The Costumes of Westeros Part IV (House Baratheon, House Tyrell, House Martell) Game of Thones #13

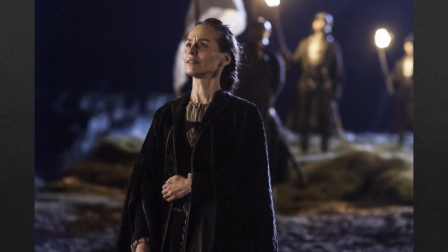And this is the same outfit except without the rabbit scarf. Solis comes from the Reach and while her family sigil for House Florent
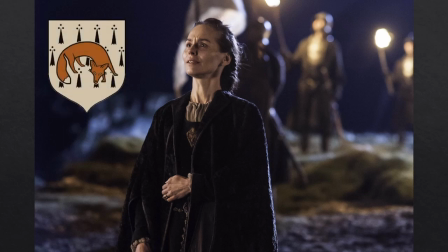is a red fox on an ermine background she wears neither furs in her clothing. So upon closer inspection we can see that Celise wears a Baratheon stag ring on her ring finger and here we see a linen shift underneath.
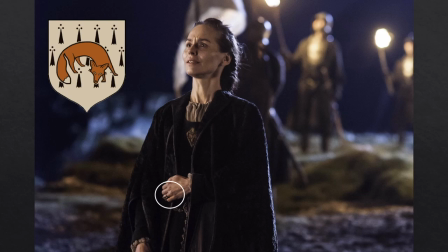I find this to be very similar to the Starks and we also get a glimpse of the Baratheon of Dragonstone sigil on her gown.
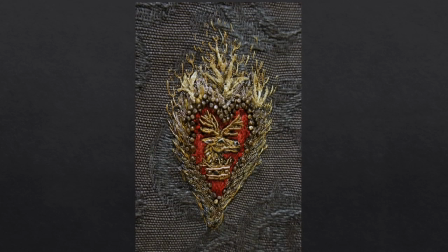Here's a close-up that I found of the embroidered crest and I've taken it from Michelle Carragher's website.
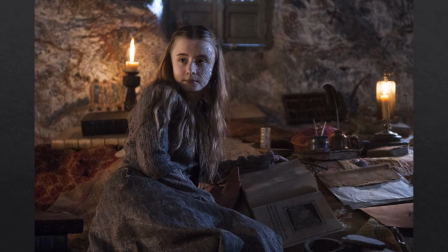Princess Shireen's monochromatic clothing appears to be homespun and again not necessarily befitting a princess but given that she is hidden away her mother Solis is devoutly religious and she doesn't dote on her in the least
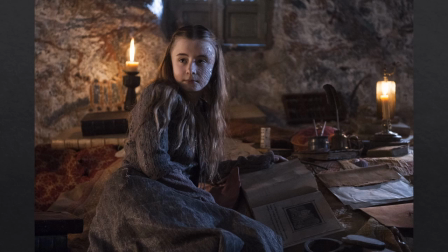she would most likely be given something simple and more practical style clothing. So her clothing like the Starks is most likely locally sourced it's dyed and handcrafted made from things like cotton linen and wool.
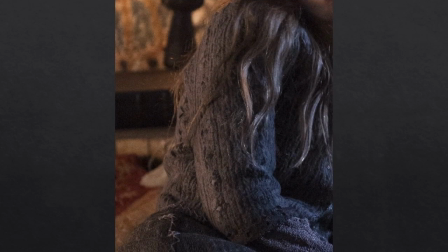And here's a close-up look at the fabric on of her jacket. You can see it's just got like this really very subtle texture to it.
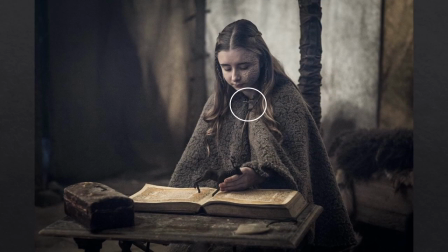Shireen wears this woolly capolette with a little stag closure just before her short life comes to an end and in Greek tragedy fashion her mother Solis hangs herself off stage.
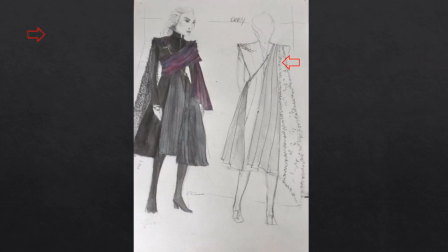Here is one of Michelle Clapton's initial designs for Dani. She kind of looks like her brother Viserys in the sketch. This costume looks most like the dress that we see in the first teaser and according to the sketch Michelle Clapton had originally intended Dany's
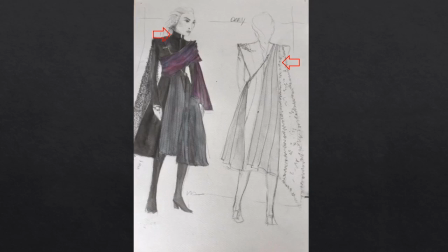cape to be lined in fur or sheep and it also has a neighborhood collar which Clapton only uses on her fourth look as you'll see a bit later. And Clapton says of her new look for season seven. She's this figurehead of her army.
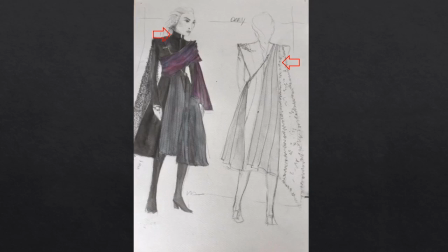I wanted her to be able to stand in front of the Unsullied and to be their leader.
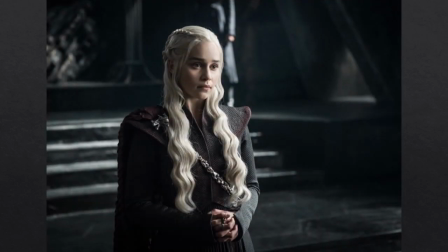The rigid collar is cobra shaped, a throwback to her earlier marine costumes in Essos. Not dragon per se, but reptilian nonetheless. Clapton says about Dany's lack of a crown in a recent Uproxx interview,
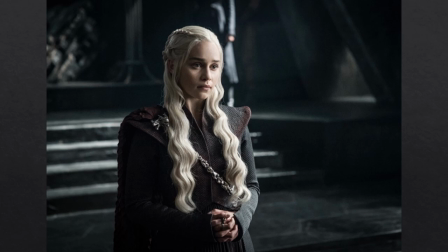she can't have a crown, she hasn't conquered yet, but I love this idea of this chain of intent. I think it's quite interesting that we finally see her embracing her brother's ambition.
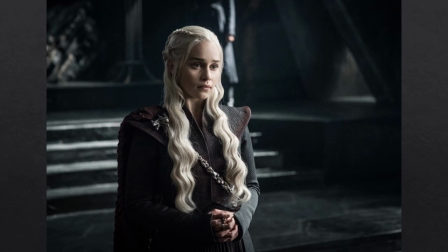You are seeing the beginning of something. We're not at the end yet, and I think it's very important at this moment that we start seeing who she is.
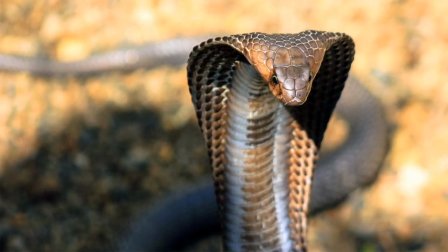Here's an actual cobra so that you can see the shape that Michelle Clapton was going for with the collar.
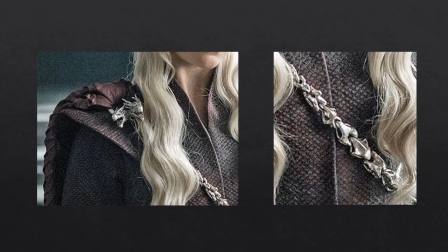In these close-up shots, I'll admit they're not the greatest, but I have a better idea of what is going on here. So what initially looked like a tweed is actually a silvery gray black scaly reptile-like fabric that has been brushed with some red paint.
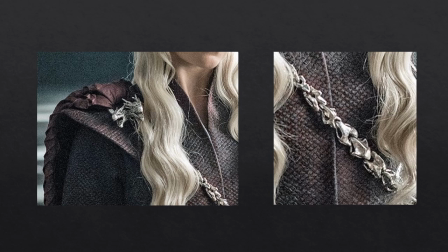And as I mentioned before the texture of the cape it's a flat chevron pleat and the skirt is sunburst pleats which are done by British pleaters cement pleating. And finally the bespoke silver chain or custom chain There is a hidden loop that holds the cape up.
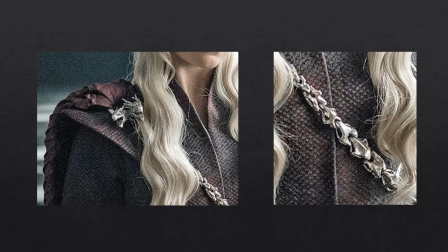Michelle Clapton might have commissioned that from Eunice and Eliza, I suspect, the British jewelry designers who created all of Danny's jewelry from season 6. And it's a three-headed dragon with a chain, perhaps vertebrae or skulls, but it could be teeth.
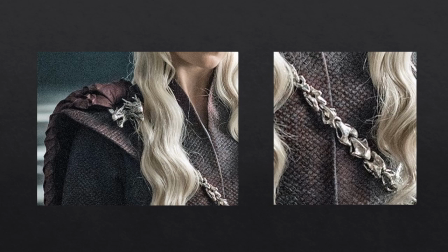So if you want to let me know in the comments below what you think it is, I'd appreciate that.
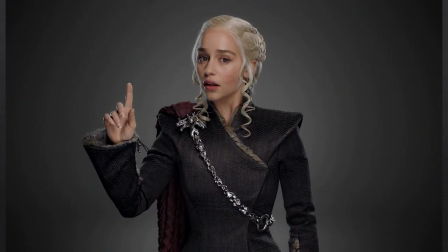Here's another outfit I already addressed in the other video from the HBO promo.